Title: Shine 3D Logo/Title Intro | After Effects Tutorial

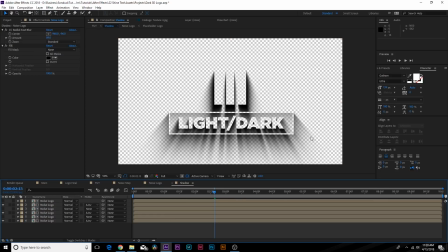8:19 So you can do it a couple times. It really depends on how intense you want this to be. So there is our actual, you know, shadow in there.
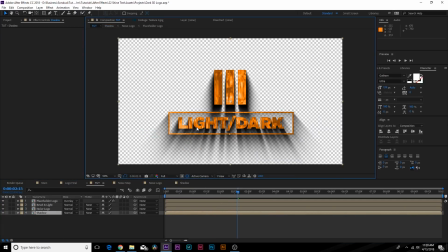8:26 And we come over here to our main comp and we turn off the opacity. And now we're looking pretty good.
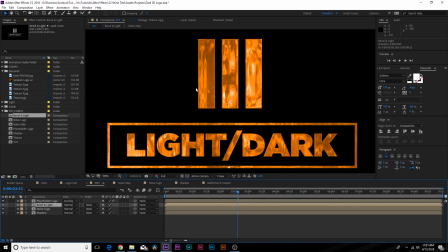8:30 So what we can do to add even more brightness to this, we'll go here, duplicate our bevel and light layer. We'll pre-compose this layer and call it brightness. We'll go in here.
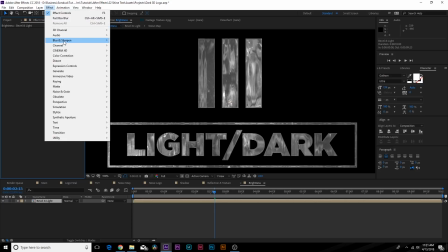8:44 We'll go to Effect, Blur and Sharpen, and we'll add Fast Box Blur.
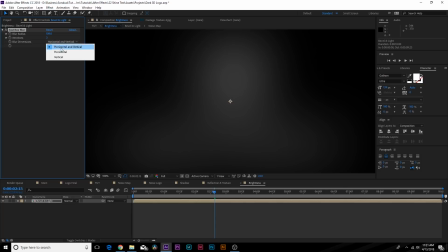8:49 And we'll increase the blur radius, go here to the blur dimension, set it to vertical, and this is what we have.
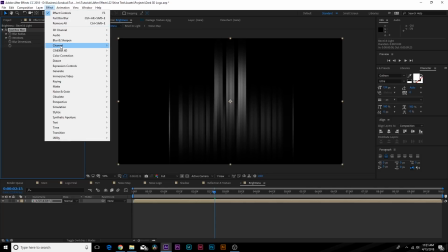8:54 And we'll add another effect, Blur and Sharpen, and we'll add a Gaussian Blur.
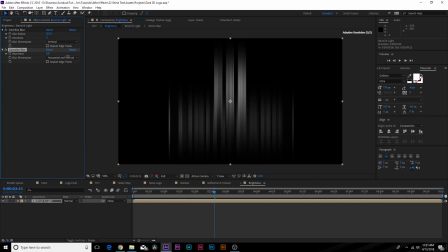8:58 And we'll blur this out by a touch, so we can kind of get rid of those straight edges there.
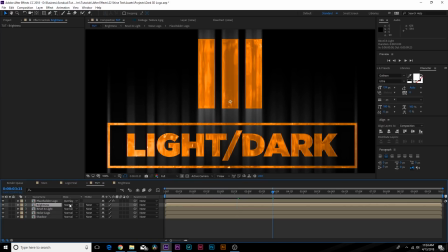9:03 And, you know, that's pretty interesting. And now go back to our main comp over here, and let's go to Blend Mode and set this to Overlay, and that'll blend there nicely.
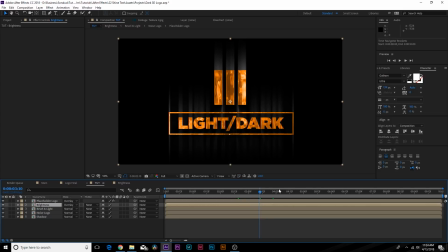9:11 So now you'll have like this moving light streaks all in our logo like this. And, you know, this looks good.
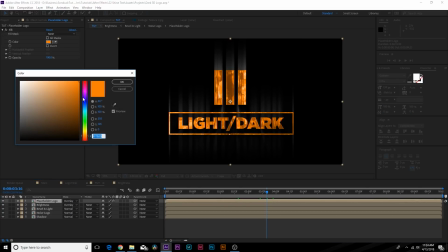9:18 So, of course, now you can always change the color of your actual logo. You set the blue, any color that you want.
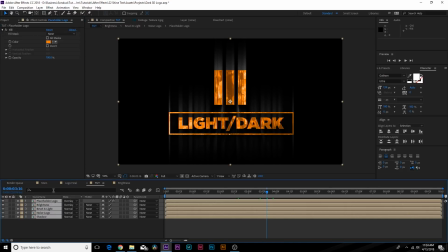9:23 But now we can start building out this primary composition. So come here, take all these layers, pre-compose it, and we call this one logo final.
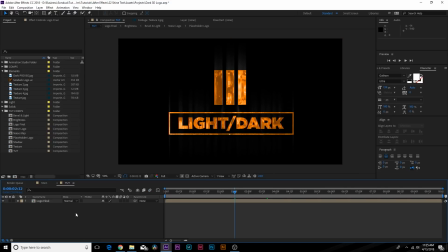9:32 So now we have to start building out the scene, and there's a lot of things you can do. You can add like a texture, you know, do some nice lighting effects. So I'm going to come here and use some pre-made assets in here that you can download for free.
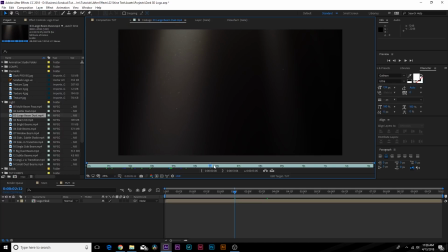9:42 They're called volumetric light and dust. I did a full video on this. So I'll link down in the description as well, but you can download these free assets.
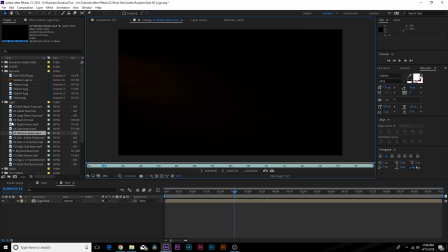9:49 The link will be in the description. And basically we're going to use these elements to build out our scene because these are so awesome. And first of all, I can't believe these are free, but we're going to go ahead and use these, so be sure to download these assets for absolutely free.
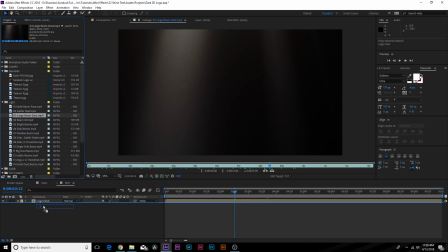10:01 Links in the description. So I'm going to bring in this large dust background here, bring it underneath our logo, and we're going to hit S on our keyboard for scale and bring it down.
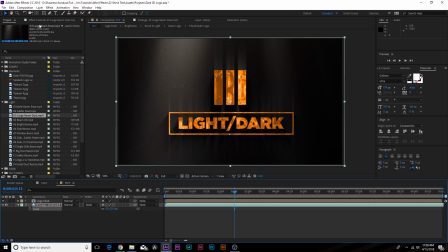10:08 These are 4K images, by the way, so that's pretty awesome. And now we kind of have a nice background in here. And I'm going to bring in this beam kit here, bring it on top of our logo, and this is where we're going to start blending things together, scale it down, of course.
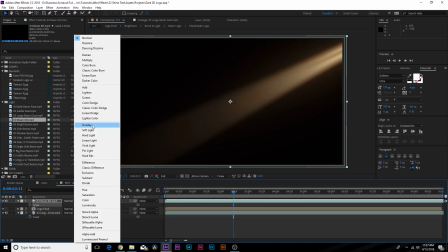10:22 And boom, there's this nice light in here. Go to blend mode, set this to overlay. And we'll come here, lower the opacity down to like 51%.
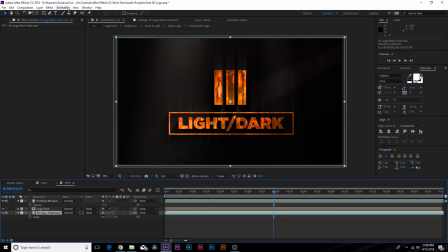10:29 And we'll come here to the bottom layer, go to effect, color correction, curves.
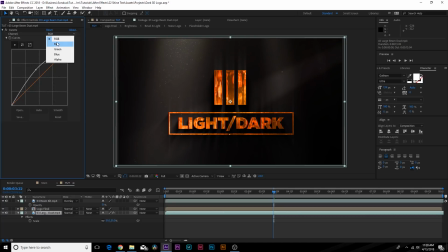10:34 And we'll maybe brighten this up by a little bit. Go to the red channel. And maybe we'll pop this up by a touch. We'll make this a little bit more warm. Go to the blue channel and bring this down. And I also want to bring in a background texture.
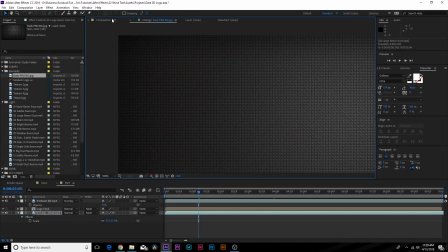10:53 So I have this background texture here, just, you know, just normal texture off of Google. And we're going to bring this underneath here.
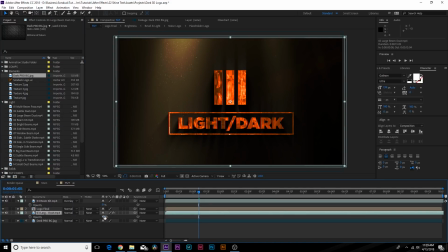10:58 Go to the large dust layer, hit T on your keyboard for opacity, bring it down. Maybe we'll set this to soft light. And we'll go to the background here and lower the opacity on this down to maybe like 25%. So we have a little bit of a texture in here, you know, adds a little bit of nice background dimension.
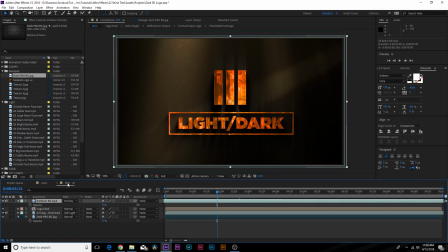11:13 I'm going to move the window beam kit over just by a little bit. Okay, and that looks pretty decent. And I'm going to layer, new adjustment layer.
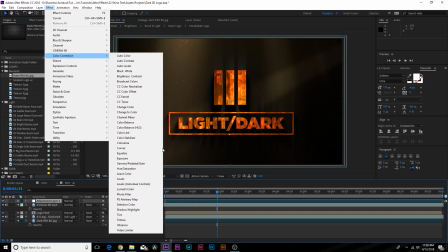11:19 And I go to effect, color correction, curve, so we can recolor correct this if you want to.
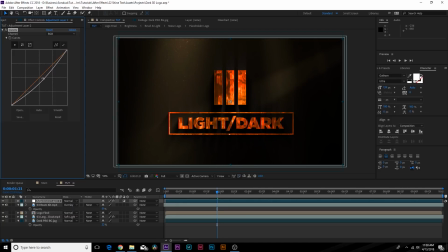11:24 I can bring this down, make it a little bit darker if I want. Go to the red channel and, you know, start to manipulate this by a touch, make it a little bit more, you know, in the mood that you need it to be in.
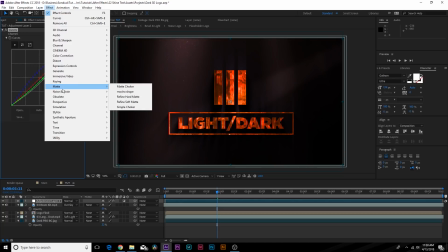11:33 And now we go to effect, noise and grain, and we're going to add grain to this.
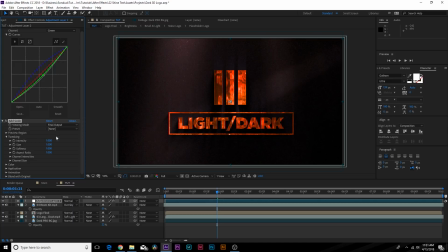11:37 Go to viewing mode and go to final output, and we'll set the intensity down to like 0.3. And this will just add a little bit more grain in here, kind of get rid of any banding that may take place in the scene. And just adds a little bit more, you know, dimension to it. Okay, so now let's go ahead and add a little bit of scaling to this.
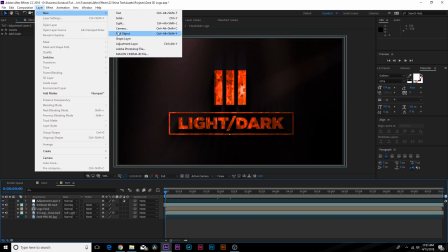11:55 Go up to layer, new null object. Let's parent our logo to this layer.
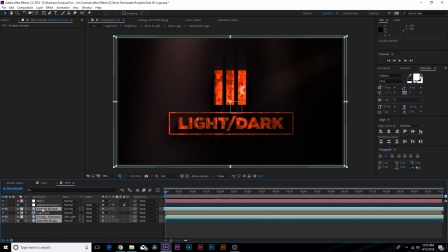11:59 And let's parent all of our assets other than our logo, parent to the null object. We'll hit S on our keyboard for scale, and actually we'll scale this up by a touch. Add a keyframe for scale, move to the end of our animation, which will be 5 seconds, and we'll scale this back down to about 100.
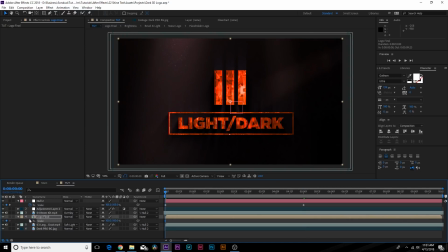12:17 And now we'll come here to the logo layer. We'll hit SR on keyboard for scale, and we'll move forward in time, and we can have this come towards us by a touch. So it'll create a little bit of a parallax.